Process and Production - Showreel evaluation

Now, the first thing that can be noticed in this clip is there is a wide range of work. There appears to be a fair amount of commercial work,
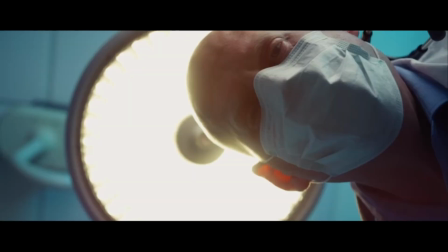148s
as well as fictional, and even some documentary.
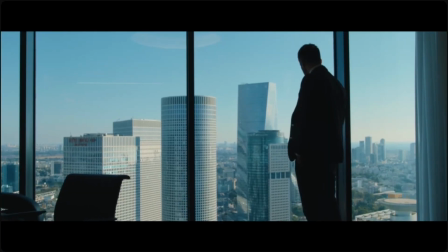157s
While it is good to be able to show your range, it's much better to focus on one particular field of filmmaking first.
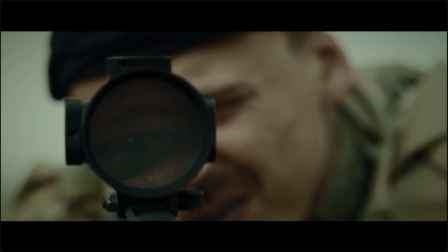164s
This is something that I will take into consideration when creating my showreel. I will ensure that I only use clips that demonstrate my cinematography skills within a particular style,
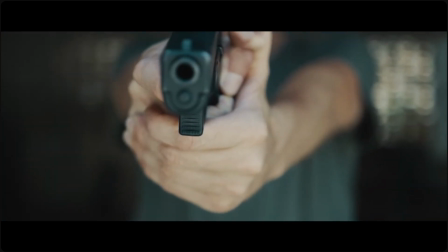172s
most likely fictional/drama pieces, as this is where most of my work comes from.
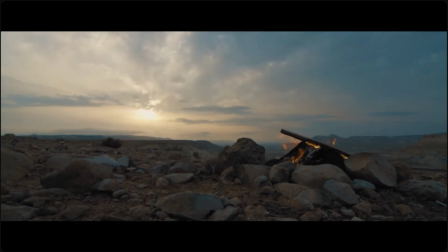177s
Looking at the showreel itself, the choice to have it start with the start button from a car is a smart one.
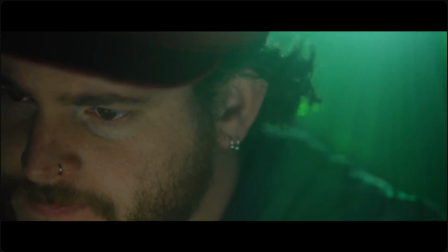183s
The point of it is clear and feels as if it is initiating something big, something that will make you pick this filmmaker in particular.
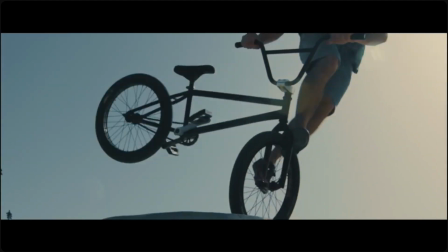190s
Now, to focus more on the actual cinematography of this reel, let's start with lighting.
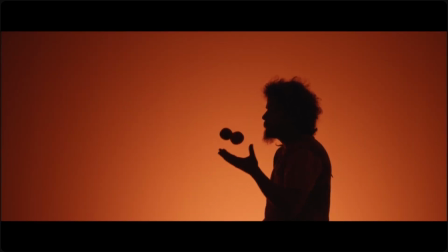197s
The lighting within many of these clips seems to follow standardized 3-point lighting. Within many of these shots, there is a clear and consistent use of a key, fill, and a backlight.
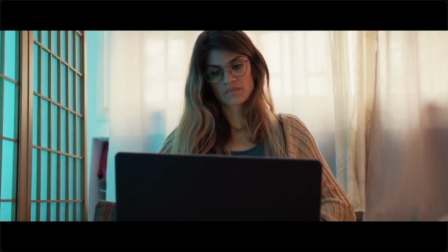206s
For example, within this shot here, we can see the use of 3-point lighting. The key is likely to come from here, the fill here, and the backlight here.
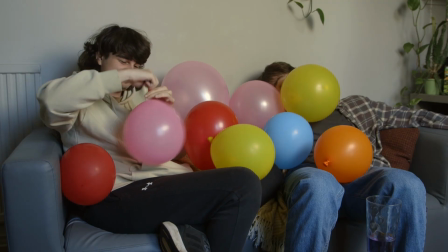217s
As a demonstration of this, I've included a clip from one of my own shots.
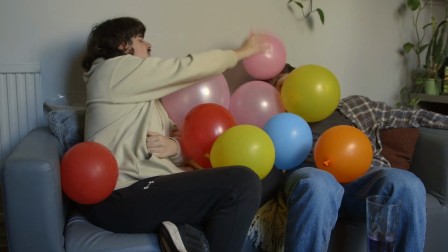222s
While we were limited by the confines of the room, as the walls were static, we still managed to achieve 3-point lighting.
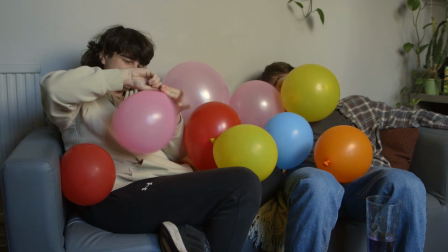228s
The key is to the right of the camera, there is a very light back to the left of the camera, and the fill is to the right.
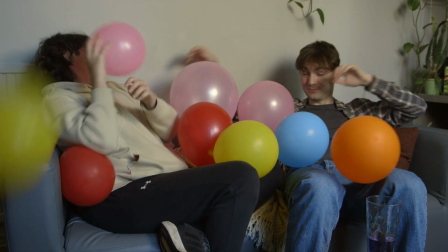234s
Looking back at this clip, the lights can hardly be noticed. This might be something to take note of in the future.
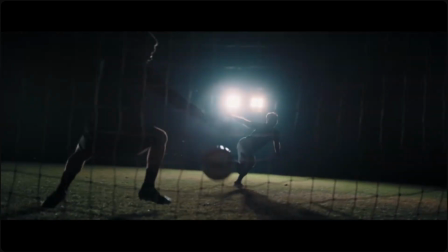242s
However, you do not always need to use 3-point lighting. Many times you can use extreme lighting options to achieve a similar effect or enhance certain motions of the shot.
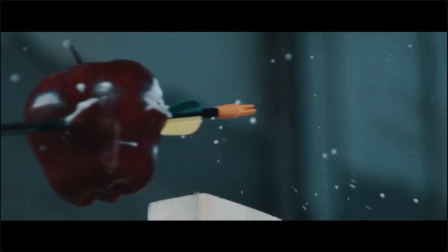251s
Sometimes using just 1 or 2 lighting rigs can be just as emotionally impactful and effective as using 3.
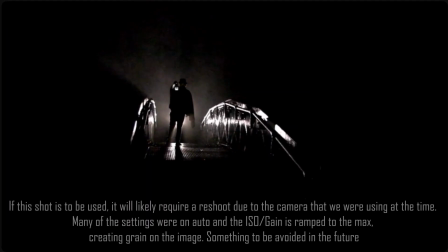257s
For example, in this shot, from one of our first projects, a single point of light is used by being placed behind the subject. Due to some fortunate weather, mostly fog, this cast a wide shadow from behind the subject, as well as illuminating his breath. This fact shows the viewer that this is a powerful figure by being shot from below and remaining the sole focus in the shot, someone to be feared or cautious of, someone with power.
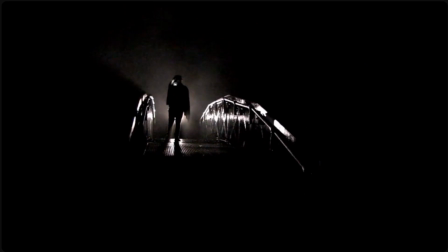282s
Looking at this shot alone, it is likely that the genre can be assumed to be horror or drama, and that is with just the picture alone, without the sound.
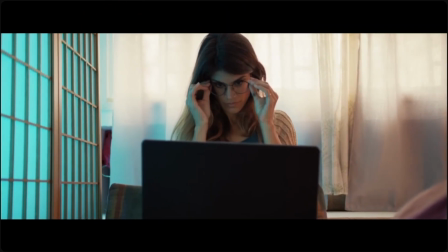290s
Showing to a potential employer that you have the ability to know when to use certain lighting rigs is
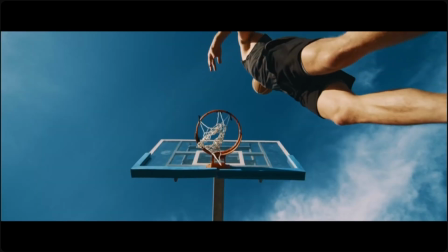295s
one major part of a list of things that a cinematographer has to show in their showreels.
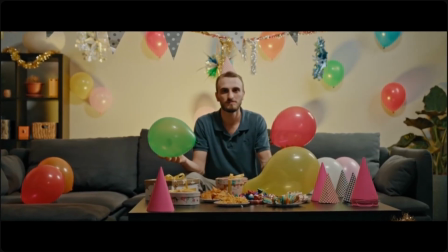300s
This is certainly something that I will strive to demonstrate in my own reel.
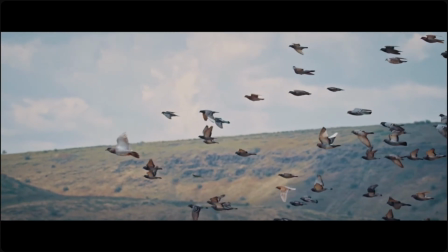305s
Another important point of note for the evaluation of a filmmaker's show reel is their shot composition.
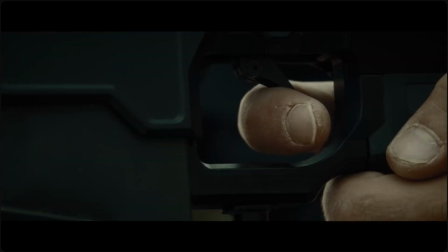312s
One of the most important parts of being a cinematographer is the use of space within the frame.
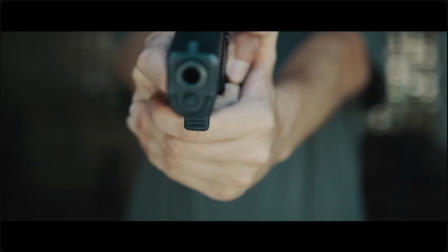318s
Framing someone entirely within the center may not always be the best course of action.
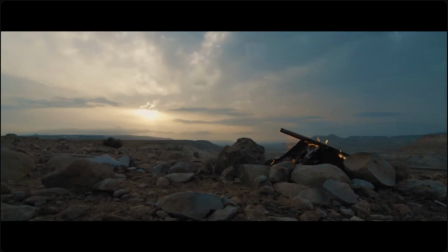322s
Using a third being a partly imaginary but definable sectioning of what is in the frame,
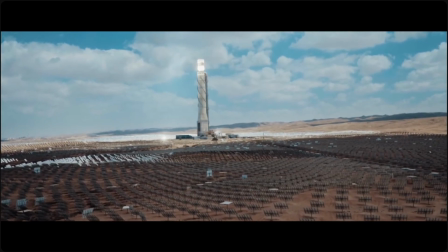329s
is often a setting that can be enabled on a camera that will show definable bounds of a shot.
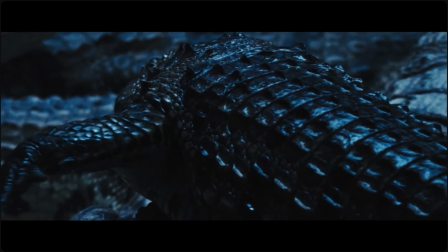334s
Placing things on or within the furthest left or right third is often found to be visually appealing.
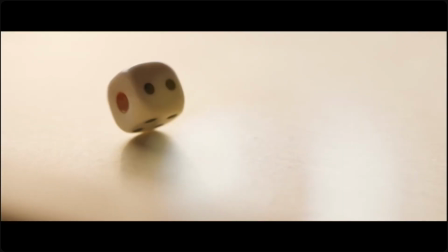339s
This is also something that somebody looking through these reels will take note of.
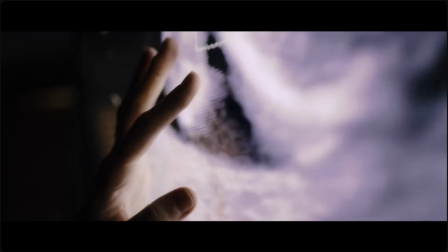344s
Additionally, showing versatility in how you use the camera, things such as Dutch tilts, handheld shots, and locked off static shots can also help.
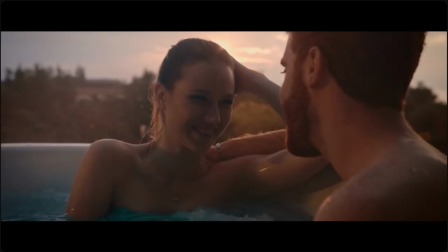354s
Showing technicality with depth of field and lens type is also an important aspect.
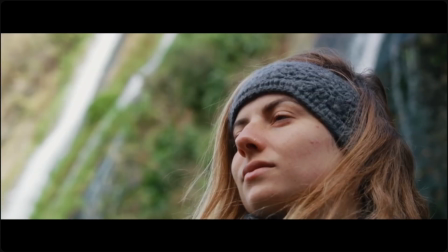358s
Knowing when to use a wide, close, or mid-range lens can really help to show you know what you're doing.
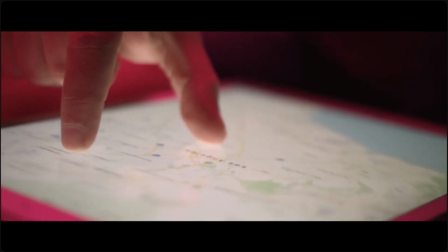367s
Having the expertise to show a potential employer that you can achieve the aesthetic that they are looking for is a big bonus.
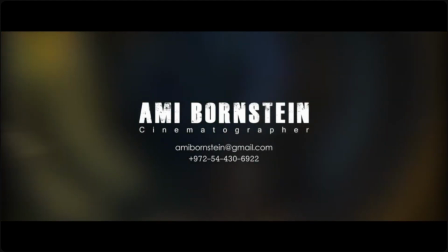373s
For example, in this filmmaker's show reel, there are many different shots with varying depth of field and closeness to the subject.
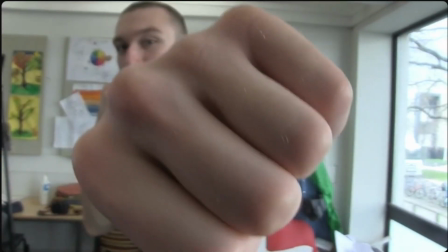382s
For example, this shot. While it is not my proudest work, it is particularly strong in my opinion.